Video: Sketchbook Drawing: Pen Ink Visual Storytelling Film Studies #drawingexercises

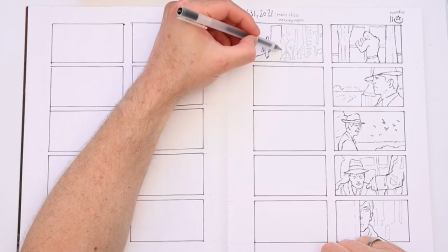[12:19]
A classic visual storytelling trick, and one you will find you can use a lot,
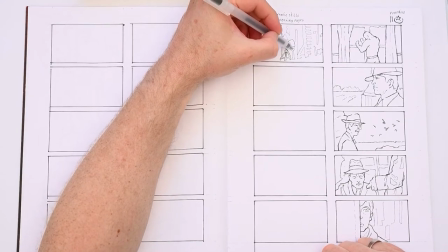[12:23]
is that you can have one person tower over another person to convey that that one person has relative power over that other person.
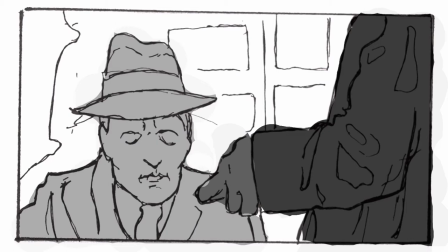[12:30]
In this frame you can see that some other mob guy towers over the consigliere of the godfather at the moment when they think the family is finished. The other mob guy towers over the consigliere who looks resigned to the fact.
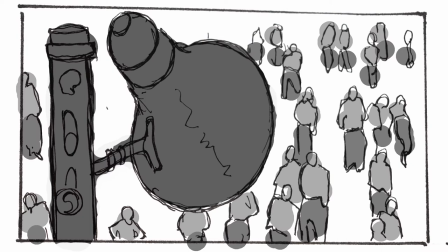[12:42]
In this frame the megaphone in the foreground clearly visually dominates over the people on the ground who can only stand there and listen to it.
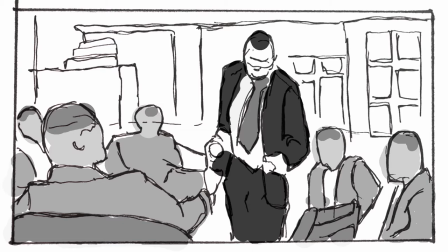[12:50]
In this frame the guy standing is clearly a dominant figure in the frame even he is humbly doing something subordinate like pouring someone a drink.
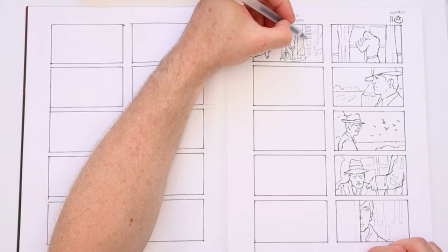[12:58]
The first scene in the first of the trilogy The Godfather with cinematography done by Gordon Willis does that brilliantly.
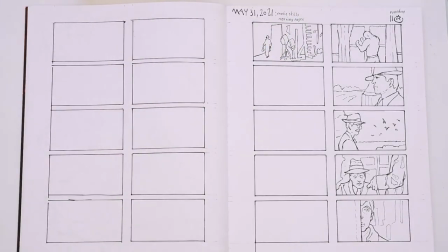[13:05]
At the wedding of his daughter the Godfather receives people who can ask him for a favor as is custom on such weddings. A man is standing in the room asking for a favor. He is towering over the Godfather and has him cornered.
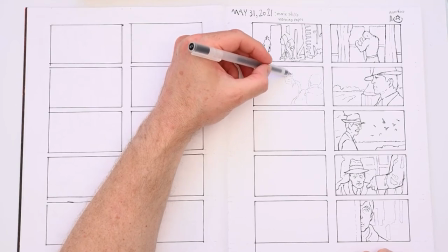[13:18]
But when the Godfather gets up and circles around the man, and now the Godfather is towering over the other man as he goes into an angry monologue on how insulted he is.
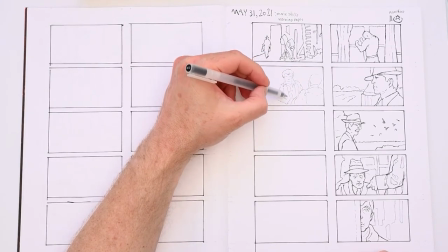[13:27]
The Godfather is also, again, a great, great movie to study for composition designs. The cinematographer for the Godfather clearly studied the past masters.
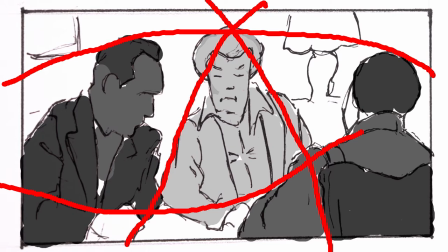[13:35]
You can see that he lets lines continue from one thing to the other. An edge of a head may continue into a shoulder, that sort of thing. This doesn't happen by accident. And you have to actively design these into your composition, otherwise they won't happen.
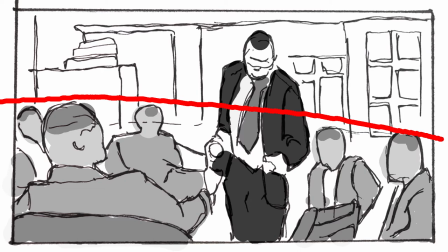[13:47]
It's a great way to organize an image, one that is used too little nowadays.
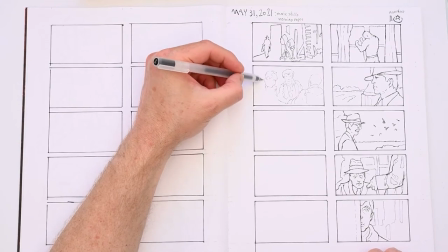[13:51]
These invisible lines help guide the eye through the image and can help create the feeling that the frame tries to convey.
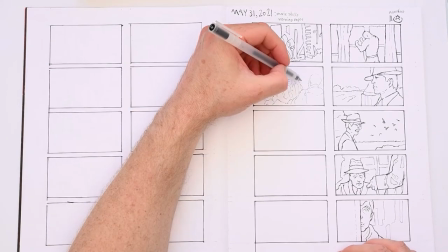[13:58]
As a side note, this is how you can get these lines into your own compositions. Make quick thumbnails designs first, then discover these lines in them, and then create new revised designs where you start with laying down these lines first, before putting things against them.
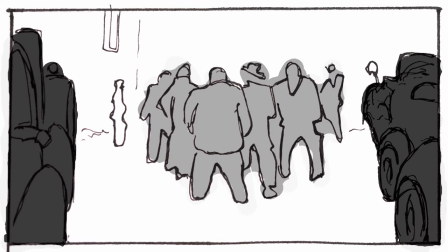[14:13]
The cinematographer also cleverly grouped people together visually so that the frames read more easily, as you can see here in the following examples.
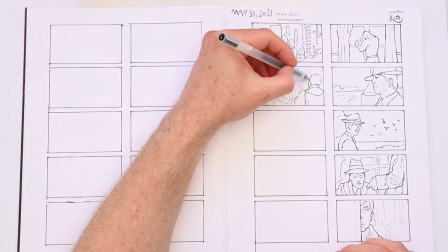[14:21]
Real life is much more messy. One other thing you can do as a visual storyteller is to use the fact that we read images from left to right.
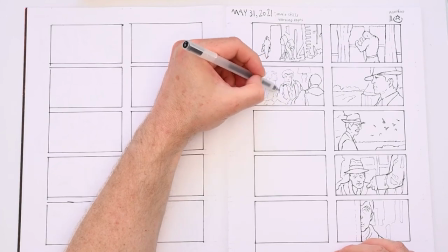[14:28]
Like we read text from left to right, our eyes are trained to read something in front of us in that direction.
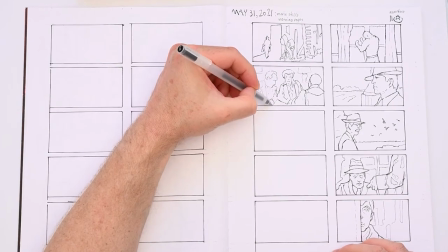[14:34]
So if something moves from left to right or is looking toward the right, it feels like the person is getting a helpful push as it moves in the direction person our eyes move into.
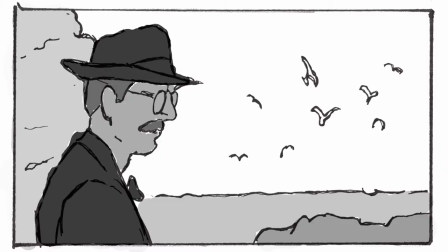[14:41]
You can see a man looking to the right here, to a wide open ocean with birds flying freely. This depicts the freedom ahead of him. His facial expression shows that he isn't too happy about it.
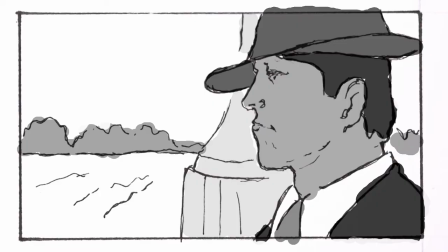[14:52]
In this image, a guy is looking to the left, to some wasteland, and we feel his struggle as we read against the direction of his gaze.
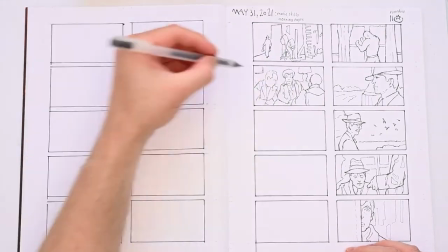[14:59]
In both, the cinematographer was careful to put the horizon around the neck or chest so the person sticks out over the horizon,
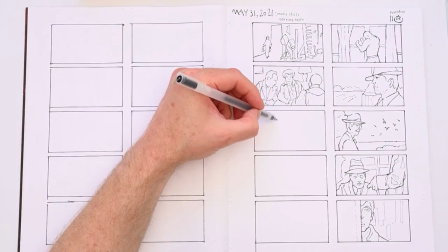[15:07]
to make sure it doesn't feel like they are being cornered by the scene. They are towering over it and looking over it.
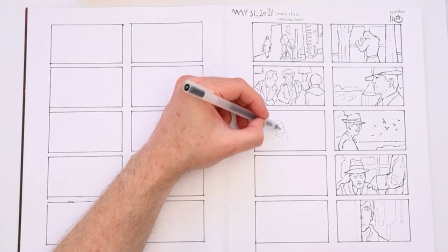[15:14]
Sometimes cinematographers will let a small car or a boat go from the left to the right in the frame or the other way around. An efficient way to depict a long journey and the direction tells us whether it is a struggle or not.
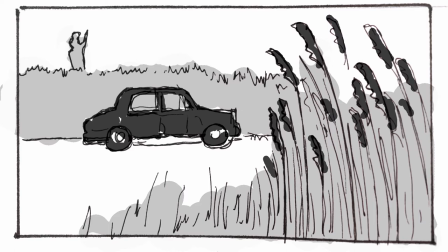[15:26]
Here a car seems to have been blocked from going further by a force of nature, figuratively speaking. The car could very well drive through that hay of course. The Statue of Liberty in the background is probably also significant, but I'm not sure. I haven't seen the film, to be very honest.
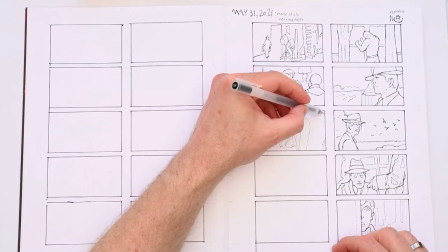[15:40]
Sometimes, especially at the end of a movie, we see a car on the road and the type of road metaphorically depicts the road in life, so to speak, that the character has ahead of him.
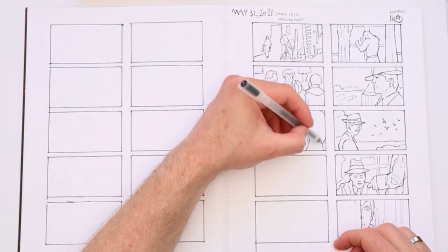[15:50]
It can be a straight road, like shown here, or a curved and winding road depicts the life filled with turmoil ahead.
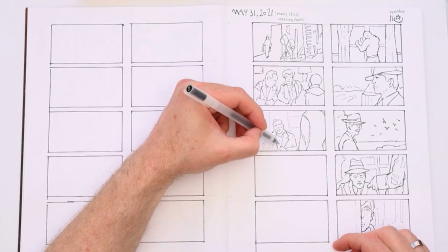[15:57]
Another thing you can do at the end of the movie, but in combination with the beginning of the movie, is that they can make the first shot and the last shot show the transformation of the entire movie.
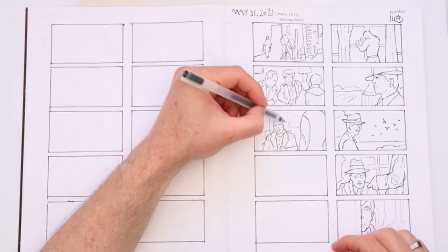[16:06]
I won't show examples here but you can see the first and last shot and know the story because these two images depict the transition.
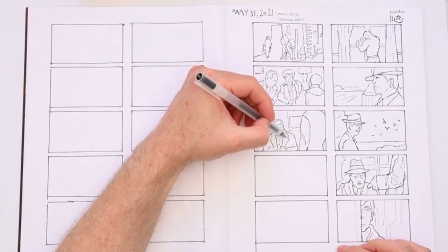[16:14]
Framing is just one part of what movie makers do to help convey the story visually.